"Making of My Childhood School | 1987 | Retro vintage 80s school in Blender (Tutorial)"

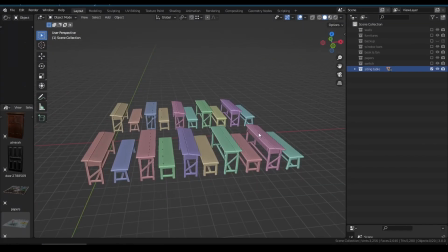262s
For texturing these all 20 tables, I want every table should have a bit different and a unique texture which is difficult to do one by one but
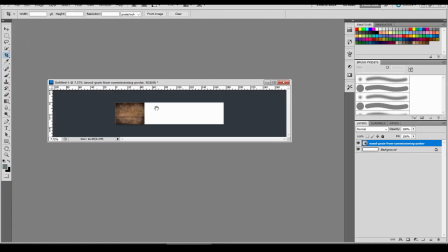270s
we can accomplish this with one cool trick. we can create a wide texture by placing 4 to 5 wood texture side by side in Photoshop.
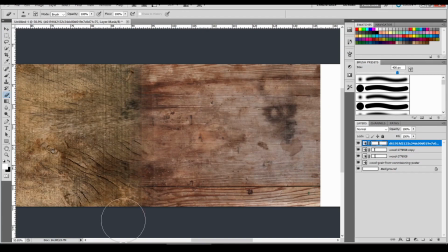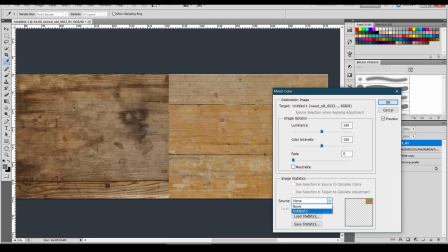287s
By using the same match photo feature, we can match the color of the texture to each other.
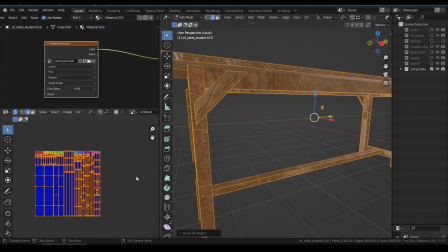296s
Apply this texture to all tables. Just simply unwrap tables roughly with the Smart UV project.
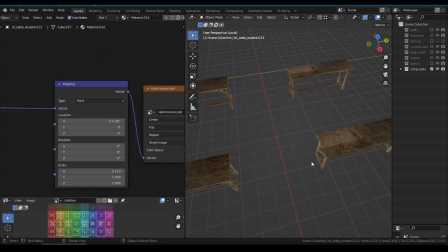303s
As we can see, while moving the texture along X-axis, We'll shift the texture on every object and replace the texture with the new one.
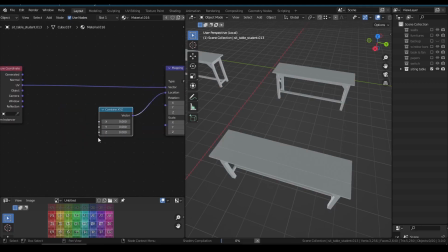312s
We can use a random value per object to move the texture randomly for every table.
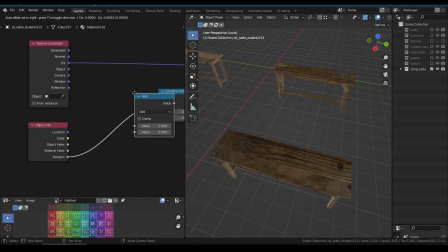318s
We can also multiply this random value to shift this even more. Now look at this.
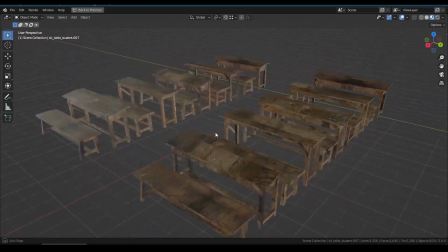323s
The texture is randomly shifted on every table. So this way every table has a different texture to each other.
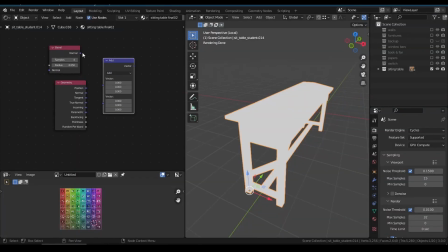331s
Pretty cool. To create edge wear effect, I am using distance between bevel node and geometry normal data.
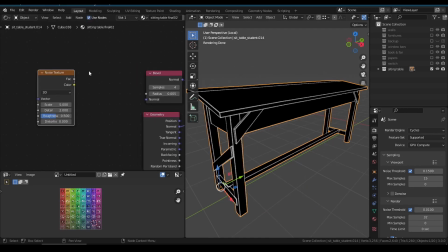338s
This gives a white edge. By using the noise texture, we can make variation in the thickness of the edge.
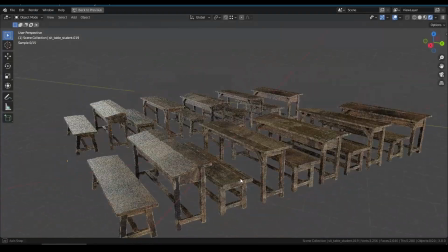348s
So after all this effort, every table looks bit different and naturally used and aged. For wall, I am mixing two textures.
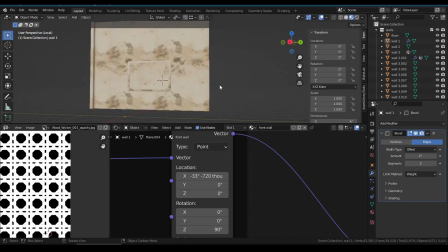359s
But the problem is, no matter how you scale a big texture, you can always see a repetitive pattern of PBR tiling.
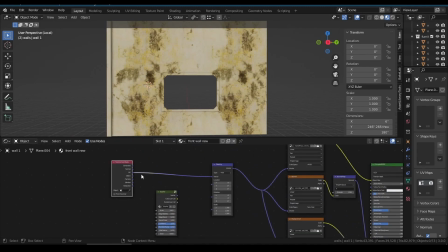367s
To avoid this, I'm using a free basher node by Arendelle. Link is in the description.
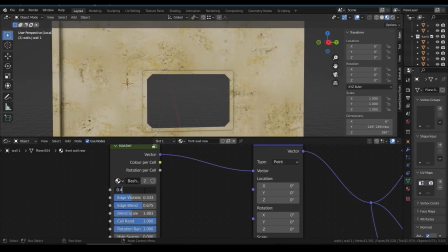373s
It will tile your texture randomly without repetitive tiling.
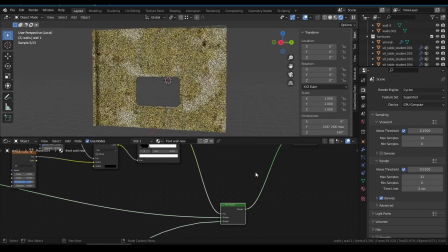378s
And finally, we can use a noise pattern to mix two different textures.
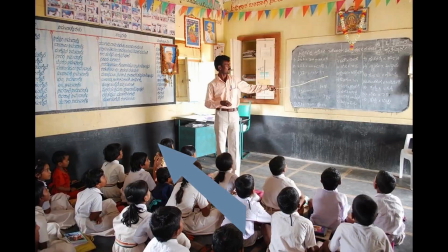387s
We usually see a different color on the bottom side of the walls in Classroom.
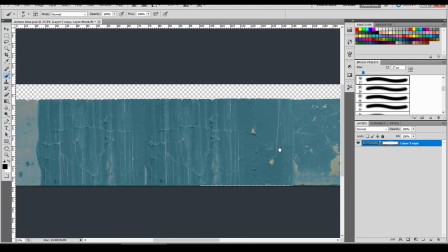392s
So to make this, I'm creating a different long overlay texture in Photoshop,
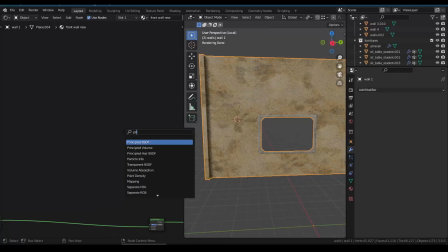397s
saving this as PNG format and applying this as new material over wall material with mix shader node.
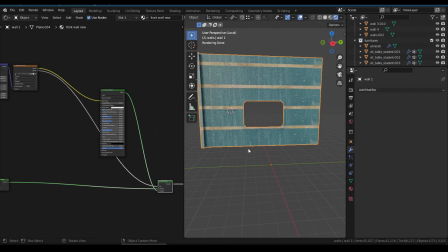408s
I'm using image alpha as factor and set this image to clip rather than repeat.
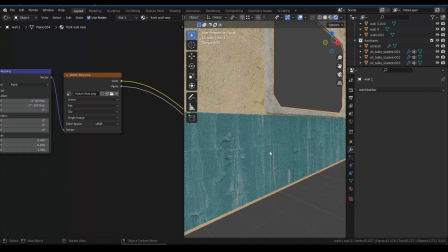415s
And there we go. After setting this up for all walls,
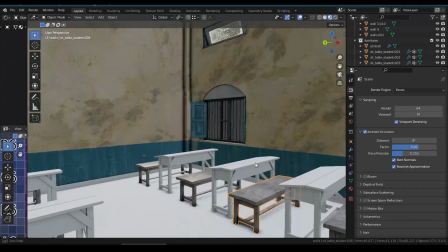420s
the scene is taking shape and started to look like my old school.
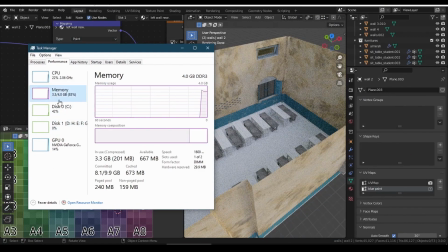427s
And we can see the Cycle GPU rendering it taking 3GB of RAM out of 4GB.
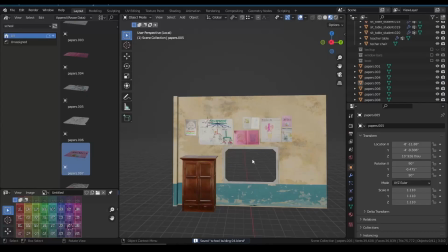435s
So it's time to quickly fill the scene with small things like these posters and drawings.
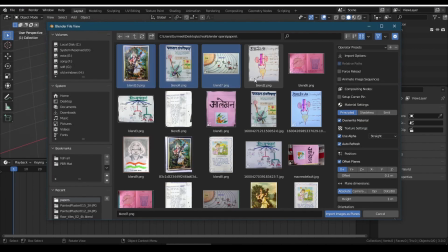440s
I have downloaded some papers and drawings and imported them all at once in Blender with some offset to each other.
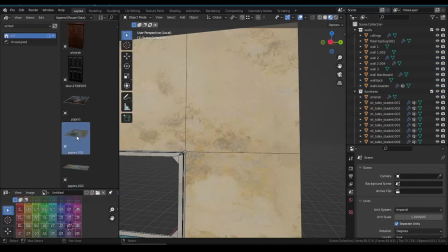451s
Then marked them as assets. We can simply drag and drop them into my scene to arrange however we want.
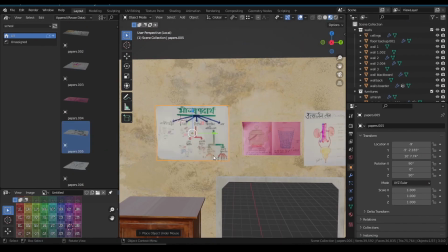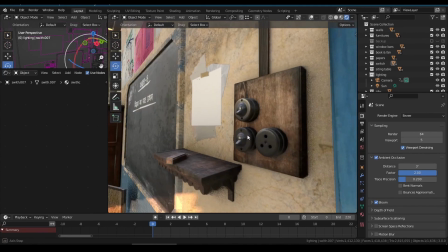467s
Few more things like Indian switches that often found in these government school,
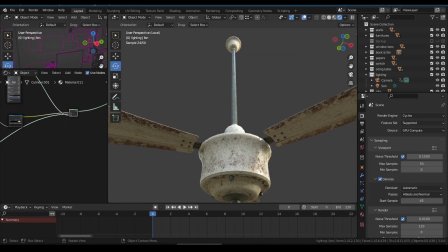473s
an old Indian style ceiling fan that we made with just basic modeling,
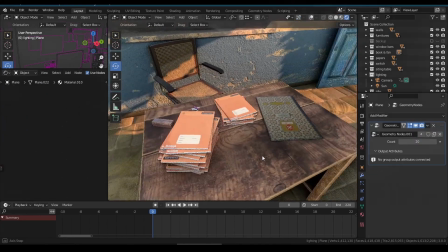479s
some student notebooks on teacher table,
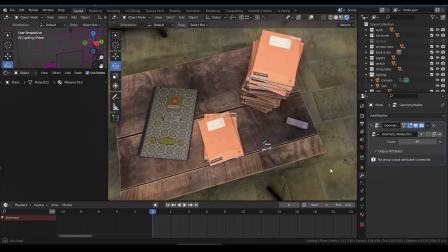482s
chalk and duster for more schooly mood and with the fun geometry node setup we can decrease and increase the count.
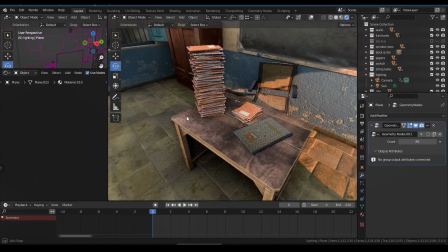490s
It will be a nice setup for any other day tutorial.